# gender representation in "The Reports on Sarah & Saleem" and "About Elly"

Hi guys, it's Isabel. Today we're going to be analyzing gender representation in two films through the filmic elements of mise-en-scene and point of view. The first film we'll be looking at is Mourad Alayan's 2018 film, The Reports on Sarah and Saleem, an international co-production by countries Palestine, Germany, the Netherlands, and Mexico. The film follows an unusually layered love affair between an Israeli woman and a Palestinian man. We will be comparing this film with Asghar Farhadi's 2009 movie About Elly, an Iranian film about middle-class relationships in Iran, which deals with similar themes present in Alayan's film, including the limitations of marriage and how such restrictions can result in unfortunate circumstances. So let's get started. Mise-en-scene is a French term meaning what is put into the scene, and it can best be described as all properties in a cinematic image that exist independently of camera position, camera movement, and editing, according to the Corrigan reading from class. That being said, the use of color classifies as mise-en-scene. I decided to focus on the presentation of the color red in both films. However, in the interest of time, we will focus on one movie per film element. For this one, we'll focus on The Reports on Sarah and Saleem. Take a look at these stills.
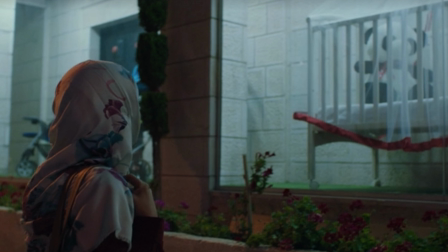(1:02)
In The Reports on Sarah and Saleem, Alayan's use of red is unique since he uses it rather sparingly and only with specific characters.
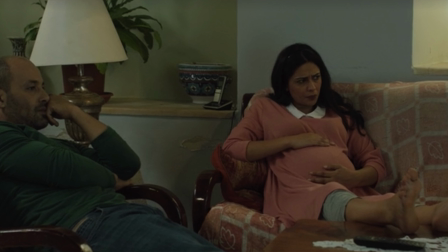(1:08)
Rather than using the color red around Sarah, the character who is cheating on her husband, red is primarily demonstrated around Saleem's wife, Bizan, arguably the most innocent character in the entire film.
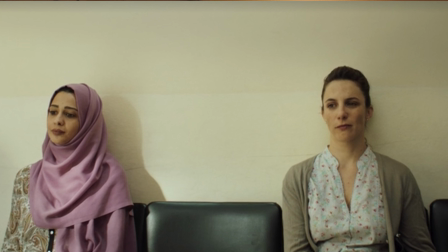(1:18)
On the other hand, Sarah is primarily represented in earthy, mellow colors such as yellow, green, and brown.
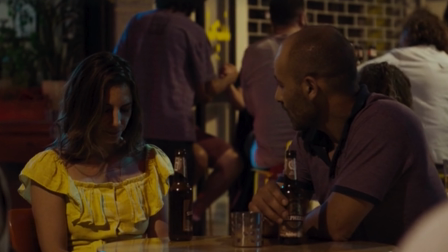(1:23)
In Middle Eastern theory, this color palette, especially yellow, represents happiness and prosperity, a rather ironic choice considering the context of the film.
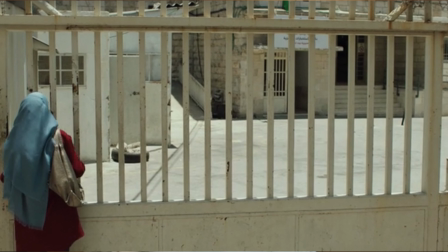(1:30)
Perhaps Alayan is asserting the idea that women must be cautious of marital infidelity, or males in general.
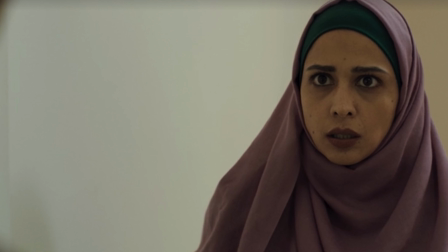(1:35)
At the same time, maybe Bizan is represented in red as a foreshadow of the ill-fated future awaiting her, since the film almost purposefully puts the color around her as a warning. Regardless of the intended message, the use of the color red in The Reports on Sarah and Saleem establishes Bizan as a pure, innocent woman in some sort of danger. Why am I not surprised by this depiction? Next, we will look at the use of point of view in About Elly.
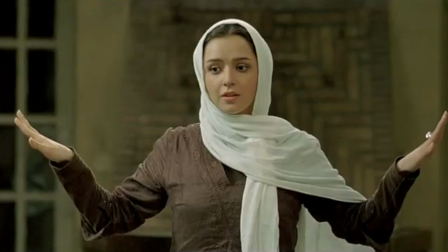(1:56)
In this sequence, both Elly's point of view of the entire friend group, including young Arash, is shown, as well as the group's view of Elly standing by herself in the middle of the room.
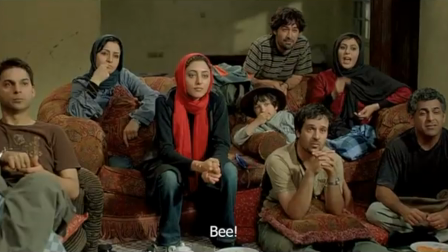(2:04)
At first, the director's choice to flip back and forth between two medium shots at an almost perfect 180-degree angle seems insignificant.
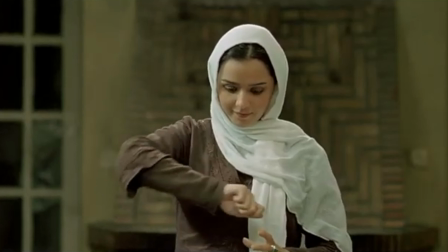(2:12)
Yet, after comparing Elly's charade scene with one of the husband's performances, the point of view shifts.
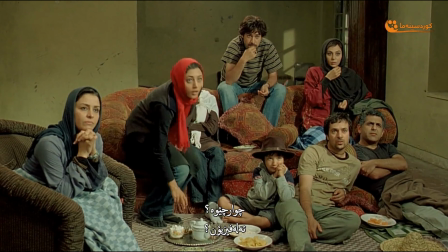(2:16)
Instead of the closer, intimate viewpoints displayed in Elly's case, when Payman goes up, he is portrayed at a wider, more objective angle. It is a small deviation, but it plays on the idea that women are not looked at in the same way that men are.
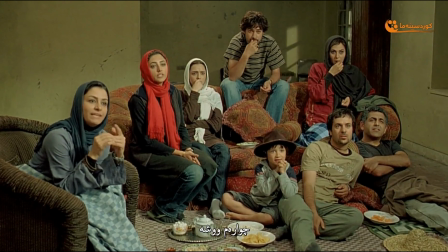(2:28)
Whether this is an intentional decision by Farhadi is difficult to say, but this difference indicates that where all eyes close in on Elly, Payman does not receive the same notice.
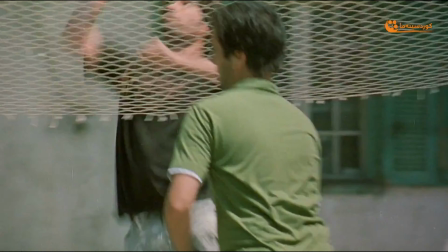(2:36)
A similar point of view is represented two more times in the film, when Elly plays volleyball and when Payman's daughter tries to tell her dad about Arash drowning in the ocean. It's not until Payman's other daughter enters the scene that he finally pays attention. This filmic pattern ultimately reveals that women, regardless of age, receive different attention than men. Perhaps too much in the case of Elly, and too little as shown through the daughter who cannot seem to get her dad's attention quickly enough. Well, that's all we have time for, but thanks for tuning in.